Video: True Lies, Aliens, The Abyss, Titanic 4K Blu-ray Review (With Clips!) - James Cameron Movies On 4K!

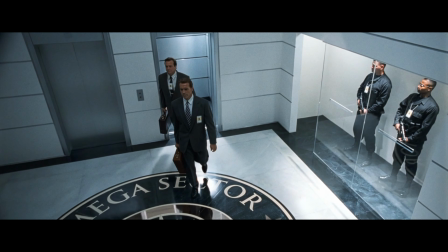497s
True Lies is a really down and dirty, gritty, grungy action comedy thriller.
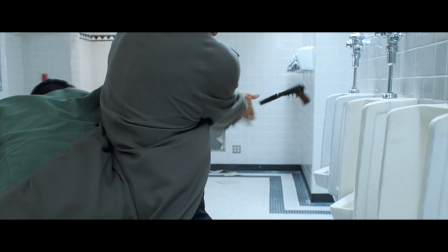505s
And these movies from the 90s, they always looked so grungy. They always looked so filmic.
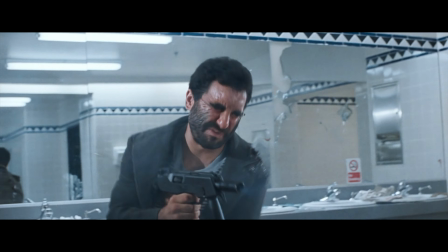510s
You know, they were filmed, they almost looked like guerrilla filmmaking, in which it was just like a really down and dirty, gritty kind of film.
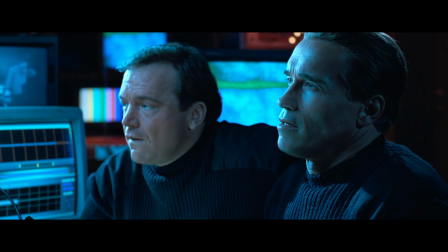517s
When you start taking away stuff like film grain from a movie like True Lies,
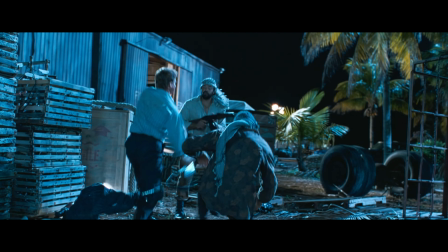522s
it kind of takes away from that experience that you have with that the movies. It kind of takes away from the grittiness of it.
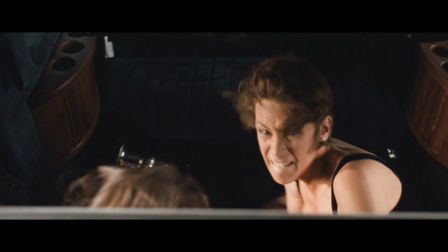528s
It takes away from the atmosphere that you get from the film. A little bit of that gets taken away.
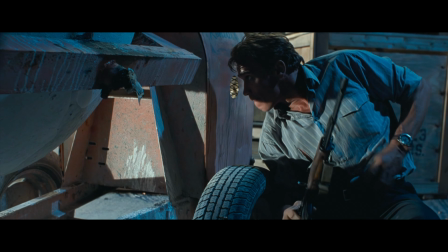533s
Again, the transfer on this one is really nice, but the lack of that film grain really kind of takes away from the atmosphere of this film.
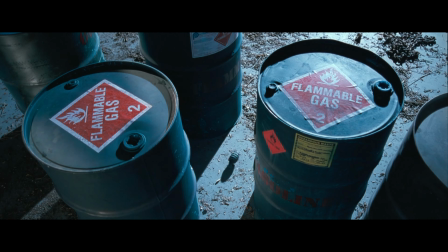541s
It just feels like a contemporary, digitally shot action film.
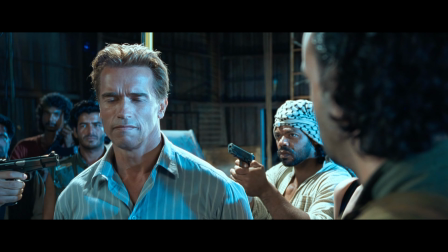548s
And again, to some people that might be okay, and to others, it takes a little something away from the movie that you've maybe grown up watching.
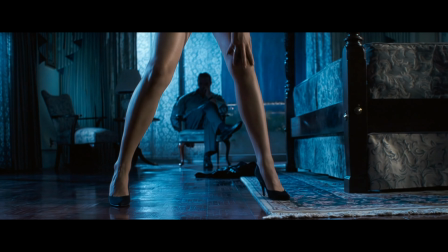556s
I also feel because the movie is more, I guess, it is an over-the-top film, but it's a bit more down-to-earth than something like The Abyss, where they go under the sea to find aliens and stuff,
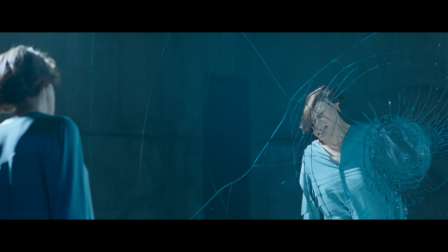565s
or Aliens, where they go into space to find aliens and stuff. It's a more down-to-earth, grounded kind of movie, and the digital AI kind of work on this makes it feel...
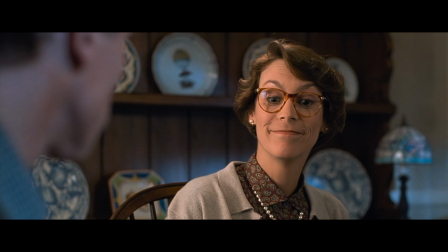577s
It takes away from a little bit of that reality of it. It makes it feel like maybe a little bit heightened.
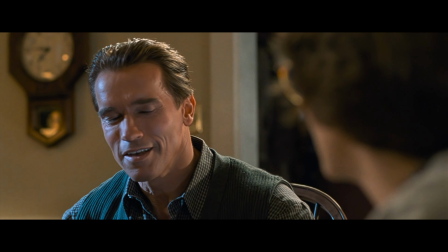582s
And in some moments, it just doesn't feel right at all. It just feels too inauthentic. It just feels too manufactured. It's kind of hard to put into words. You're seeing the visuals flash before you anyway. It just kind of doesn't look quite right to my eyes. And the next one up is Aliens. Now, I think this one fares the best out of them all. This is kind of a darker, grittier movie as well.
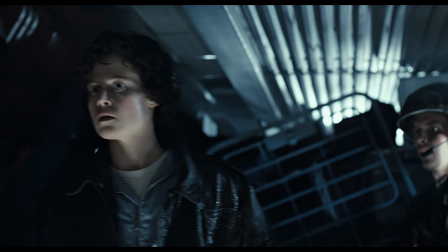608s
It's sort of in that same vein of The Abyss, where it's an over-the-top kind of explosive film.
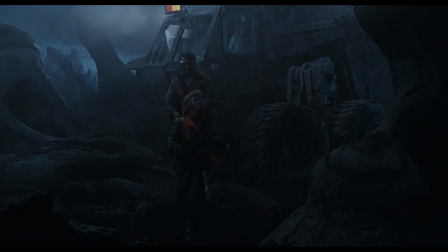614s
But I feel it's grungier, it's darker, it is dirtier than The Abyss.
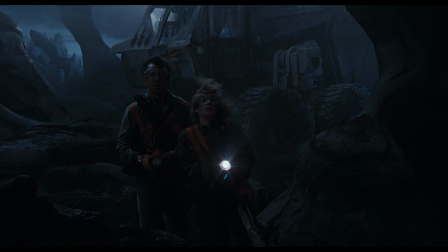618s
And I have a feeling Cameron has probably gone into that,
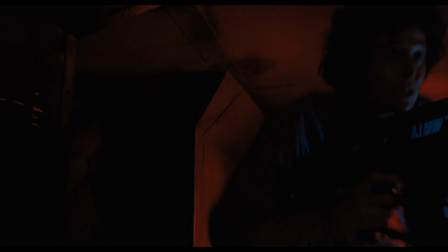622s
feeling that that is a big part of the visual atmosphere of this film, is that it needs to feel that way.
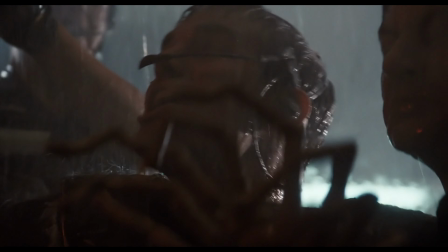628s
It needs to feel kind of otherworldly or, a little bit tangible.
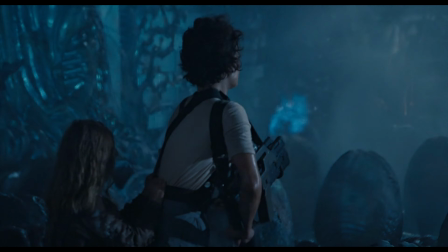632s
So I think this one actually fares best out of these three when it comes to film grain.
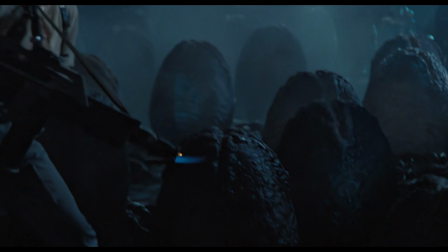637s
I feel like the management of grain isn't as heavy-handed in this film. There are noticeable moments where it does feel very filmic.
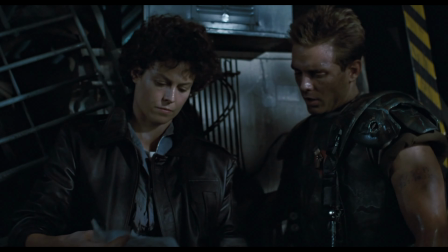645s
There is some really nice grain. Maybe not as much as there should be, but I feel like the balance has been kind of struck quite nicely in this.
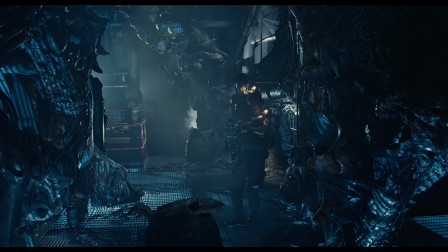653s
And again, the unreality of that kind of AI digital cleanup is present here,
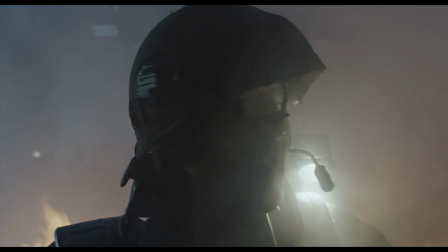659s
but it's not as invasive as, say, these other two films. I feel like Aliens is the movie that has fared the best out of those three.
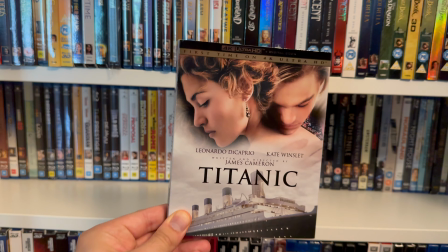670s
But then we'll take a look at Titanic, and I think overall this is probably the best looking film of the lot.
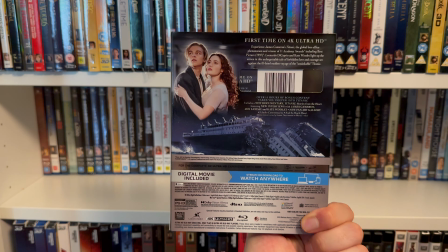677s
We have seen Cameron return to Titanic a number of times over the last 30 odd years.
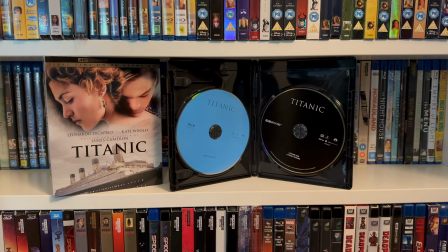684s
And I think we're kind of used to seeing this one look a little cleaner. Cameron cleaned it up a number of years ago when they did the 3D issue of this, and he did the HD issue. I feel like a lot of the groundwork for this was probably done back then. But I feel like this one pulls up looking the best.
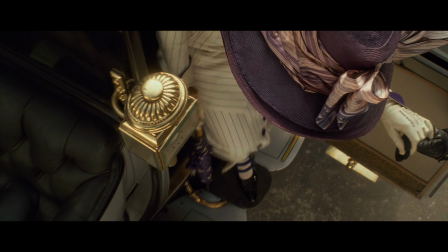699s
I feel like there's little to none of this kind of AI
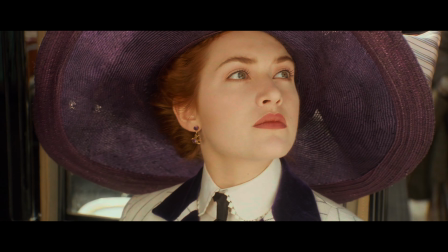705s
interference that we've got going, the digital smoothing, the digital noise reduction.
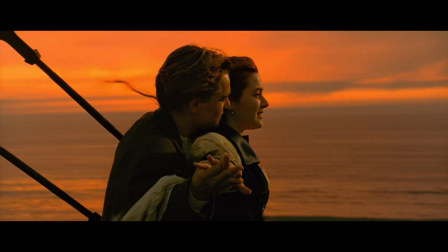710s
It doesn't seem as heavy-handed here. This movie kind of looks the more natural out of the bunch of these films right here.
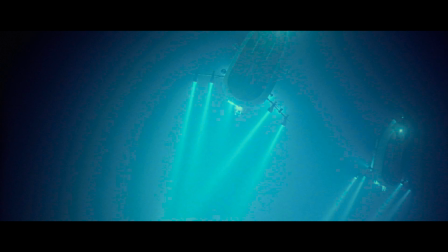718s
It feels like it has a lot of its grain still intact in the moments where it needs to be there, but it also does feel very clean.
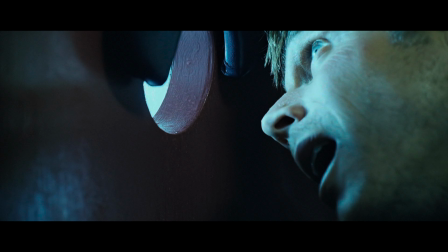725s
It feels crisp. I thought this looked really great in 4K, in HDR.
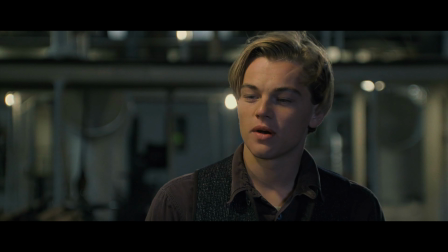730s
It's just a stunning looking movie, and of course there was a lot of visual effects work with this,
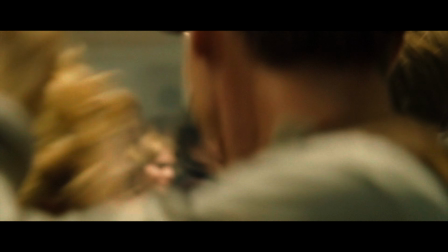734s
with the ship and stuff, and that all pulls up looking really quite nice as well.